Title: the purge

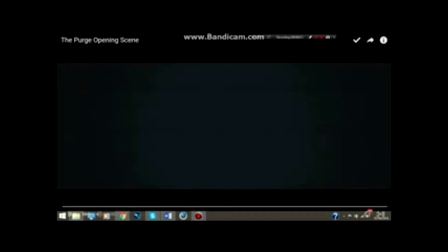film I'm analysing today is The Purge. It is rated as 15 because it can contain violence, sexual references, sexual imagery, or violence imagery.
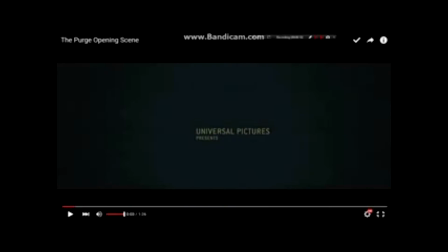So the first thing we notice on starting the opening is that the score is in a major key. This is not conventional for a thriller, because conventionally thrillers have minor key score to create a dark and unsettling atmosphere. However, The Purge has gone unconventional.
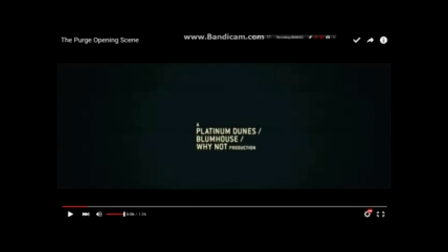So the fonts we can see are in uppercase, bold, serif font, and are white. This, as we later on see, is so it blends more easily into the CCTV overlays and does not stick out like some credits do.
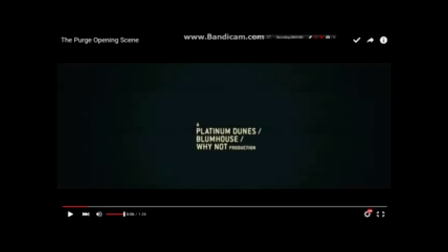It blends in, however, the position of the font makes for the audience to catch it and see it.
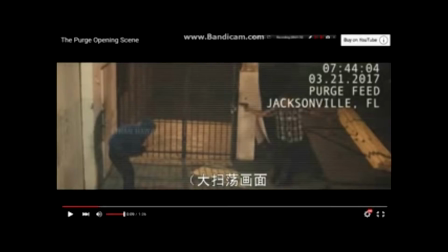So the first thing we see is a high-angled long shot of a CCTV camera. We can see this because from the position of the camera it looks like we're looking down like a CCTV camera, and this is also reinforced by the CCTV overlay which is put in post-production.
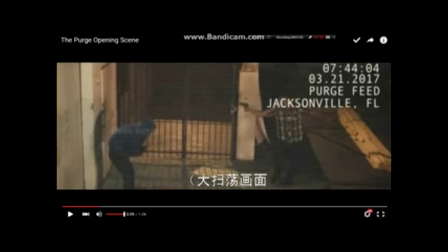So all of this together and the added effect of the grainy screen and different bits like that adds to the effect that we're a CCTV camera and the audience are watching it from the point of view of a CCTV camera. The score is still in a
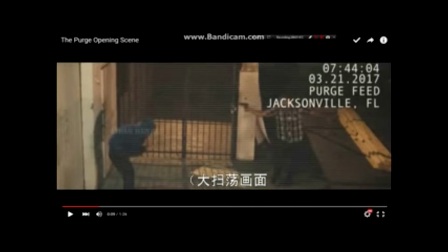major key, which is confusing for the audience because we're seeing violence on the screen, however we're hearing a soft sound, so it can cause the audience to become confused and misled and have mixed emotions of how the opening's looking at violence.
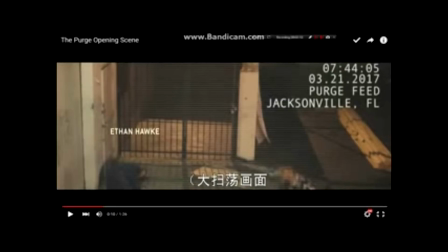From this part of the first clip we can see that the costume is covering all their faces up, and we see this throughout the opening, that no faces are ever seen clearly. They're all either distorted or pixelated or covered up in shadows or by costume.
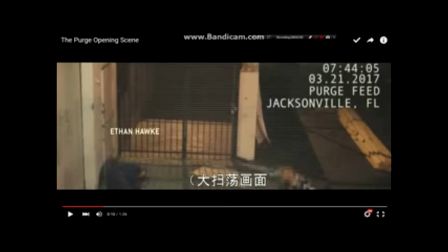This is so no identities are revealed and everyone stays hidden to suggest that there's more violence and everyone doesn't want to be seen and they're hidden behind, they don't want themselves to be seen.
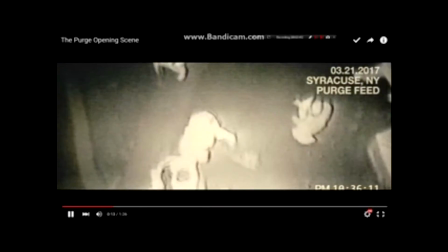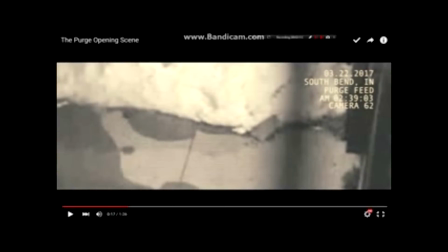We just saw that the credit on the right hand side of the screen is following the same transaction flickering sort of motion which the CCTV camera follows as well,
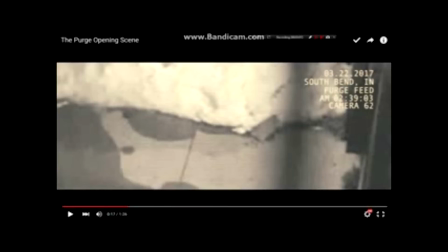where it flickers and becomes more pixelated at different times and then becomes more clear and different bits like that. So this is another way it's blending it in and not being so obvious. However, it's still making itself stand out because it's doing it at different times and it's moving position during this.
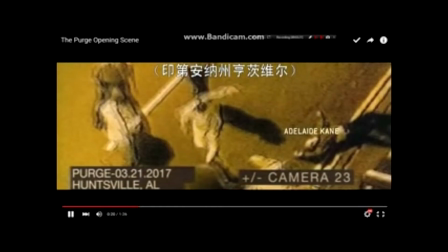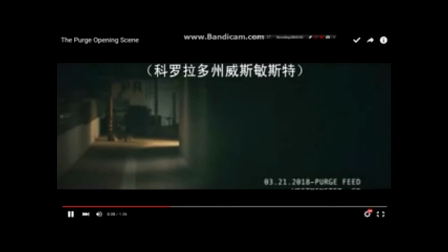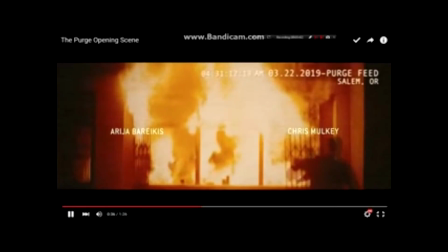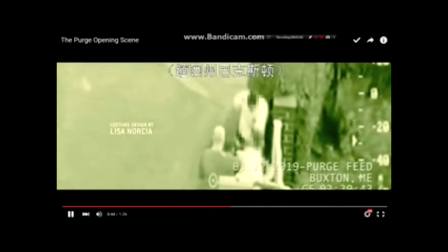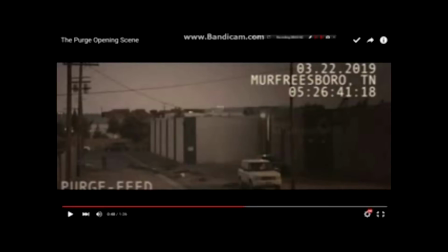Throughout the opening so far we've seen it as being a mono colour scheme, and this shot enforces that strongly because everything in this shot is bleak.